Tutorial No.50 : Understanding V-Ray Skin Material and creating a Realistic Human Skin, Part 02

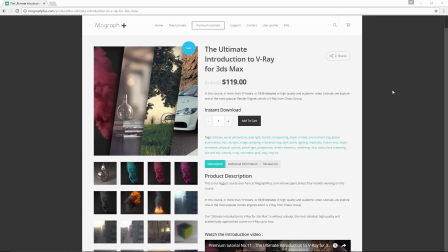Thanks for watching this video tutorial. It is a free sample from our course, The Ultimate Introduction to V-Ray for 3ds Max.
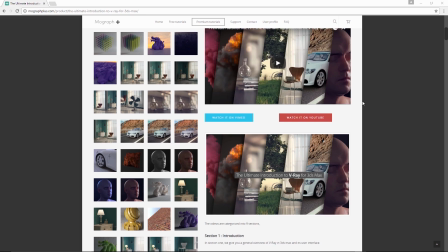Make sure to visit our website, mographplus.com, and check the entire course out.
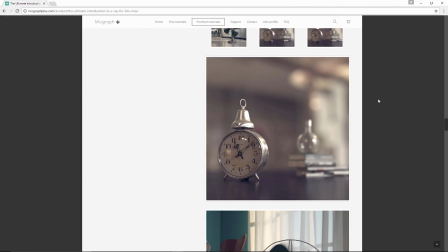This is a massive 17-hour long course. That's 1,030 minutes of high quality and academic video tutorials on V-Ray.
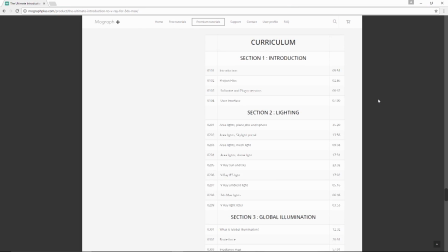Now, let's get started with this video tutorial.
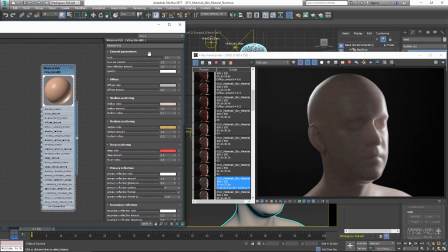First, I'm gonna walk you through the lighting that I have in the scene, and then we start developing a realistic skin material.
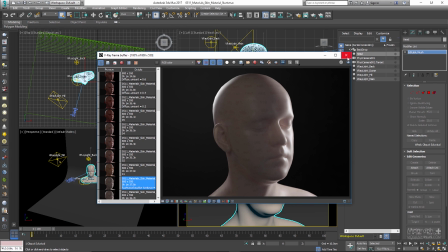For now, let's apply a simple V-Ray material to our head model.
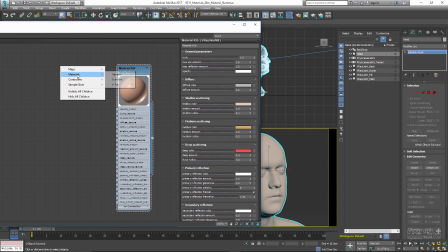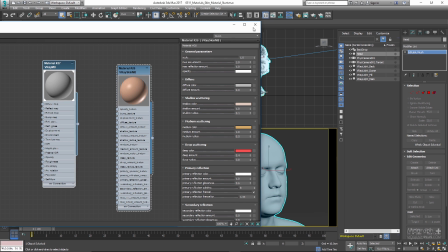Let me close the material editor and change my viewport to a quad layout.
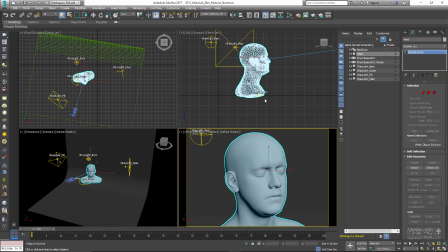Now let me just adjust all these views a bit so we can see our lights better in the scene.
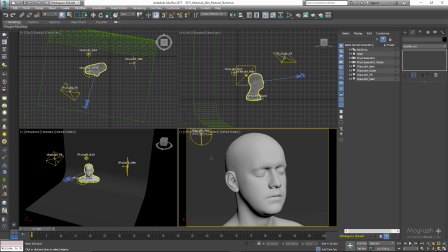Also, let's open the light lister so we can see the most important attributes of each light in the scene. Let me run the active shade also.
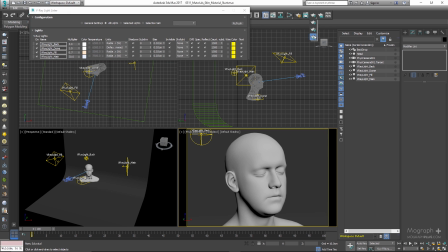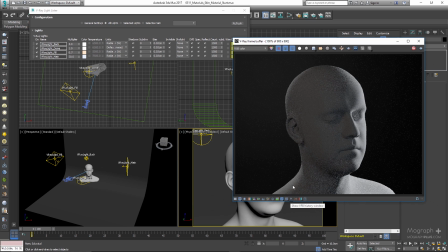Maybe we can close the history panel to save some space. Now, turn off all the lights in the scene.
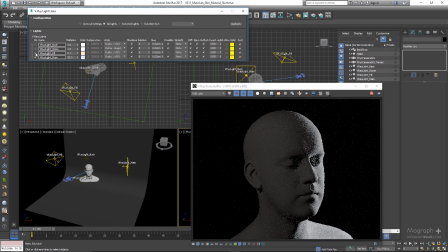The first and the most important light that we have is our main light that is coming from the right side in a fashion that's called split lighting in photography.
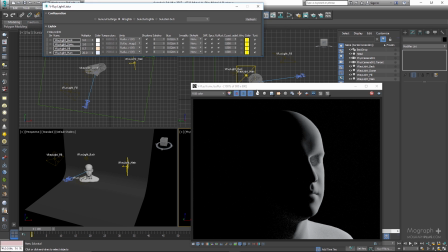It has a cool color and a multiplier set to 20. The next light is our fill light that is coming from the right side of the face. And if I turn off the main light and turn on the fill light, you can see how it contributes to the scene.
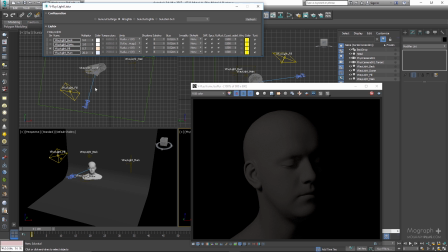It has a multiplier of 0.7 and a warm color to balance the kind of cool color from our main light. Now we can turn on the main light to see what these two lights are doing together.
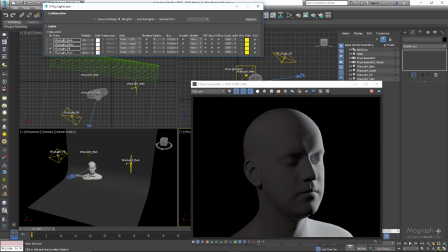Next, we have this backlight, which is positioned behind the head. And if I turn off the main and fill light and turn on this light, you can see how it works.
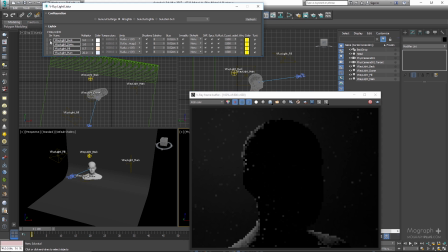It has a multiplier of 5 and a white color.
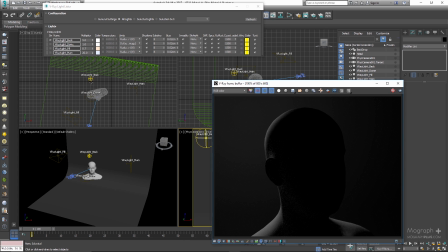And I specifically positioned it here so we can see the scattering effect better in the material that we're going to be developing.
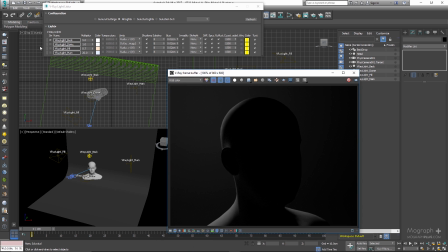Now let's turn on our main and our fill light as well, and that is what we get from these three lights.
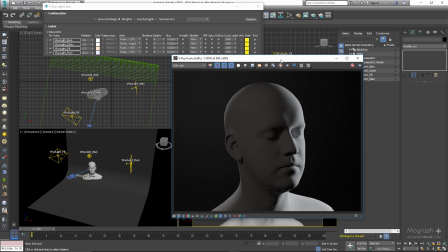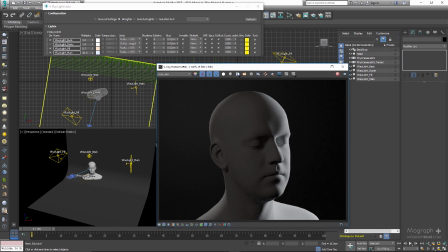And finally, we have a dome light in the scene. Let me just turn off all the other lights and turn this one on.
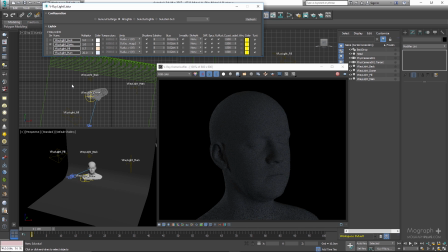And this one is just an overall fill light and a way to get more rich reflections on the face of the character. Finally, we can turn on all the other lights, and this is our final lighting.
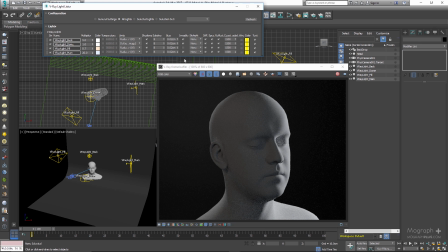You can go ahead and maybe stop the active shade here. Now, just to show you the map we are using for this dome light,
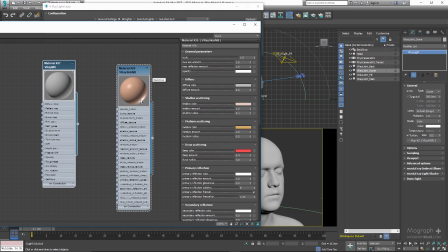select the dome light and open up the material editor and drag its texture to the active view.
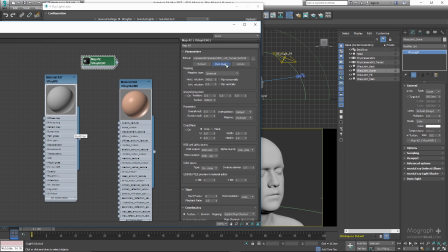Click on view image, and this is the map we are using, which is a free HDRI from hdrlabs.com.
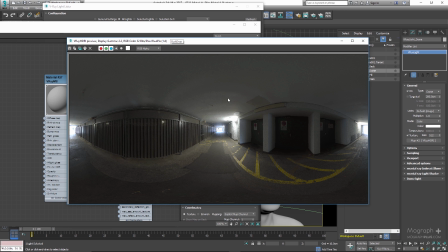You can find this one there. And as you can see, its overall multiplier is set to 0.5.